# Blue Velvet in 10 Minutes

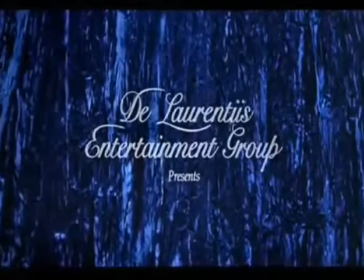0:05 When
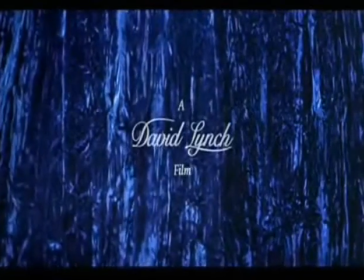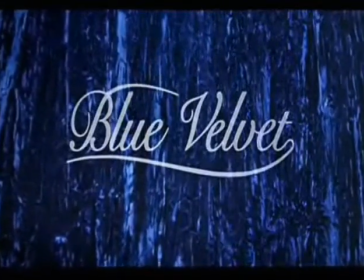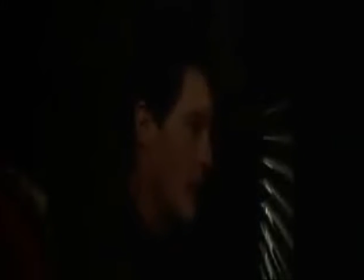0:18 I was a boy, my family and I used to watch movies together. But one night my parents brought home this movie from the video store.
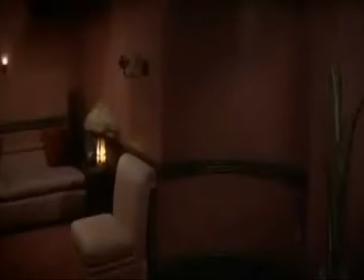0:27 And what was odd is before they watched it,
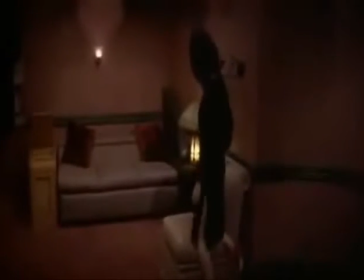0:31 my mother had ordered my brother and sister and I to leave the room.
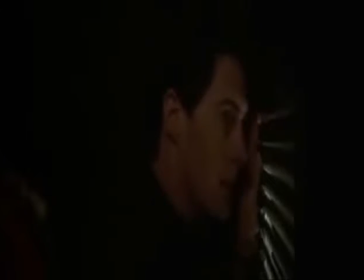0:37 While my siblings each went to our separate rooms,
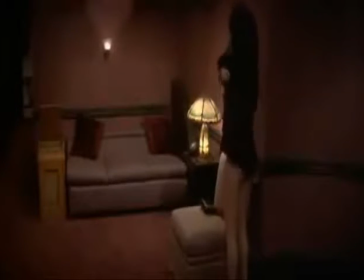0:41 I stayed downstairs and hid quietly in the kitchen and
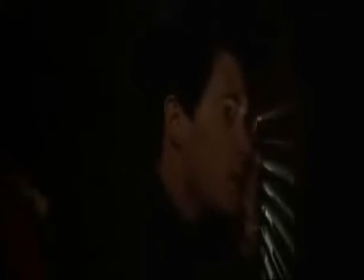0:47 caught just a few glimpses of this strange movie called Blue Velvet.
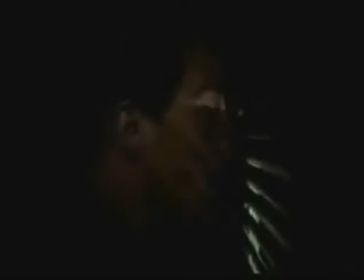0:53 Now I think this was the first time I had ever become aware that there were movies for families and movies for adults.
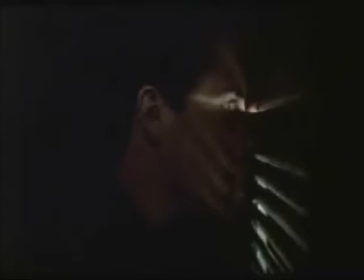1:00 Now, as a grown man, Blue Velvet is a film I have referenced several times when teaching students about movies.
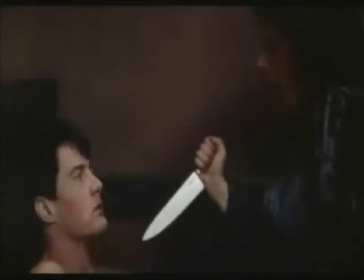1:07 It's an eerie and engaging piece of filmmaking that I think reveals many unspoken
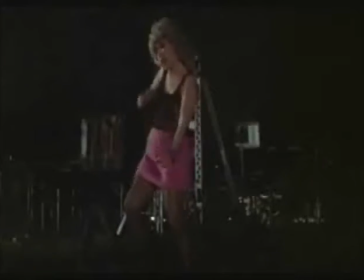1:13 truths about both film watching and the contradictions of American life.
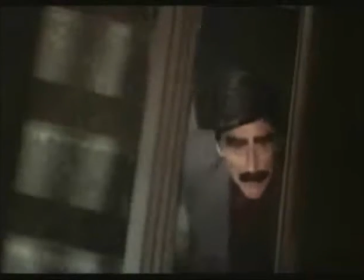1:19 So what I would like to do is take a few scenes from this movie and examine how the film was working as a whole.
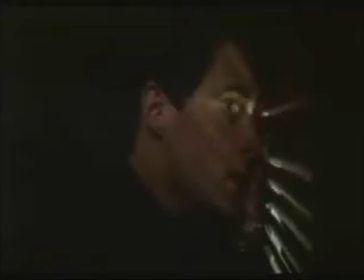1:26 So, give me just a few minutes of your time and let's go back and take a look at Blue Velvet.
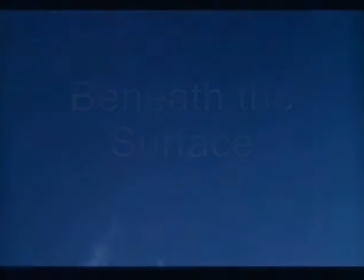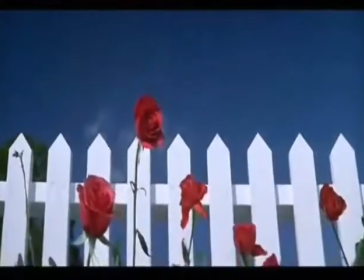1:42 Blue Velvet begins with one hell of an opening sequence.
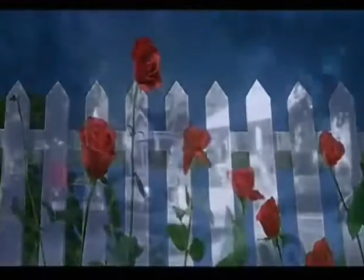1:46 The scene is accompanied by Roy Oberson's now famous song aptly titled Blue Velvet.
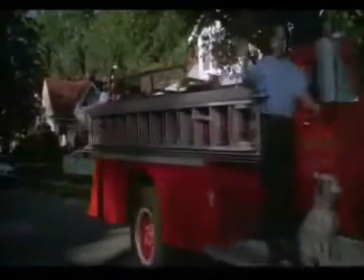1:51 Here we see a seemingly typical American town, filled with white picket fences and red flowers.
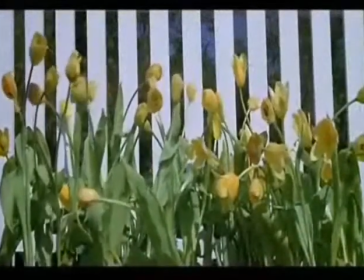1:58 But they're not just red flowers, they are the perfect shade of red.
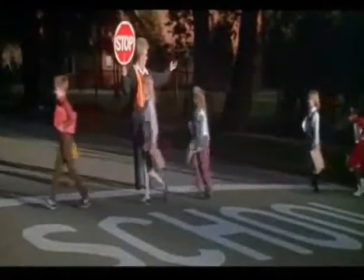2:03 We see perfectly manicured lawns that look like something out of a Norman Rockwell painting, or a bad rerun of Leave it to Beaver.
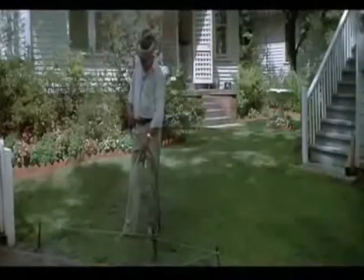2:12 Now, right from the get-go, we get a sense that there's something not quite right about this town.
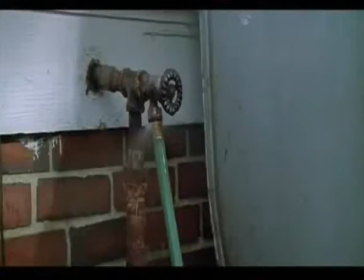2:18 After all, no town could be this perfect. No place could be this picturesque.
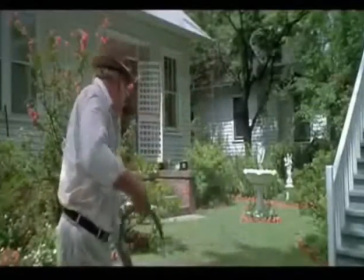2:24 Now, we also see a man watering his lawn,
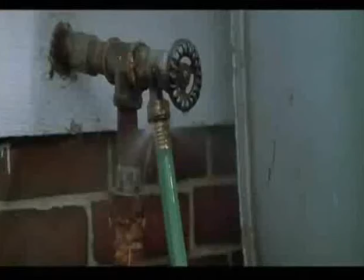2:27 but then he suffers some kind of attack and drops onto the ground into an awkward position where
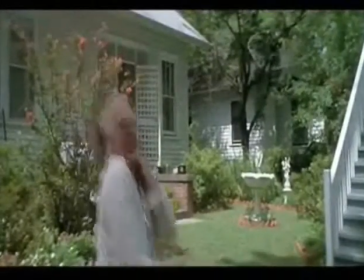2:34 he's gripping his hose and the water is shooting out from his crotch area in an almost orgasmic fashion.
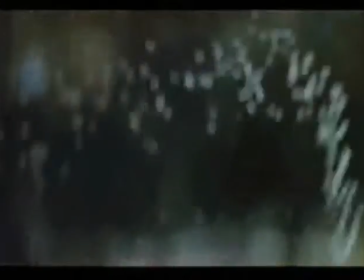2:41 This is an example of the dark sense of humor that's found all throughout Blue Velvet.
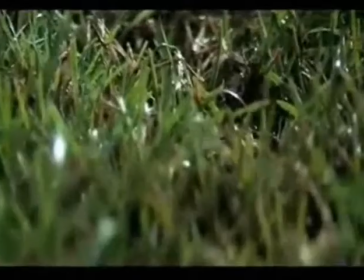2:46 But as the scene continues, the camera slowly peers under the perfectly manicured lawns that we see.
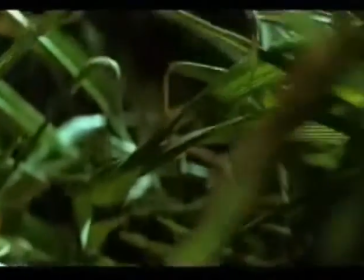2:54 And here we find a nest of black insects that are just eating, biting, and tearing at each other. In fact, the theme of insects and bugs is a theme that will appear several times throughout this movie.
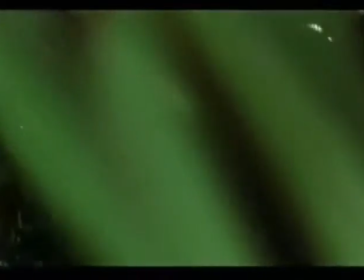3:07 But it's here where the film sets up its central conflict, the dichotomy between what is on the surface and what lies underneath.
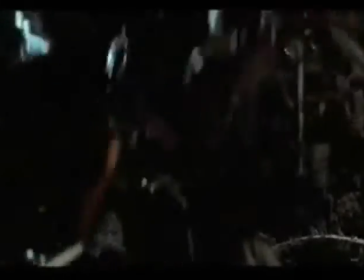3:17 This movie is about peering into places, about uncovering hidden things. Hidden things within places, and hidden things within people.
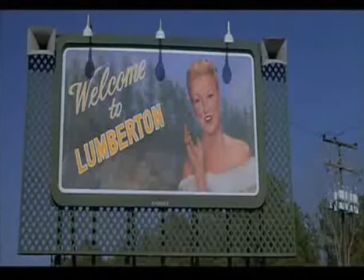3:25 More broadly, Blue Velvet is about the age-old conflict between light and dark, good and evil,
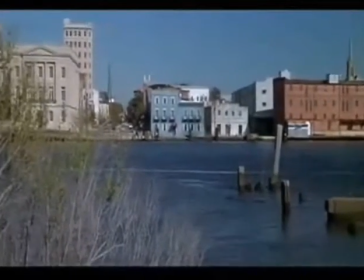3:32 man and nature, all played out on the surface of this picturesque small town.
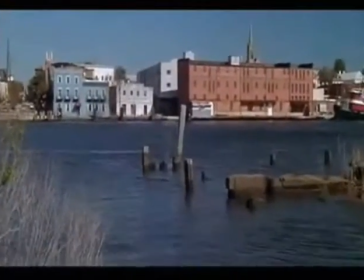3:38 It's no accident that the town is named Lumberton, and is built on the very idea of repressing nature,
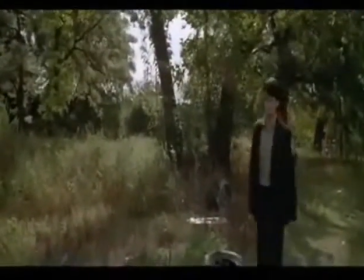3:45 or cutting down trees, and trying in vain to control what is natural.
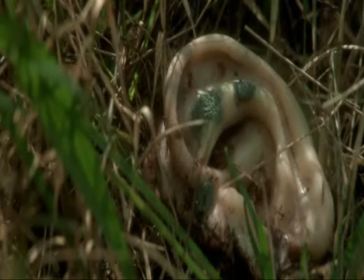3:54 Now the plot of Blue Velvet revolves around a young man named Jeffrey Beaumont.
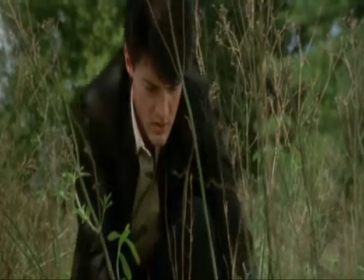3:59 Jeffrey is attempting to uncover the mystery surrounding this severed ear that he finds.
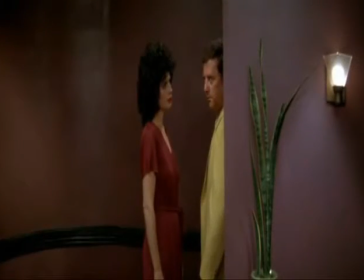4:06 This mystery will eventually lead Jeffrey to the apartment of a nightclub singer named Dorothy.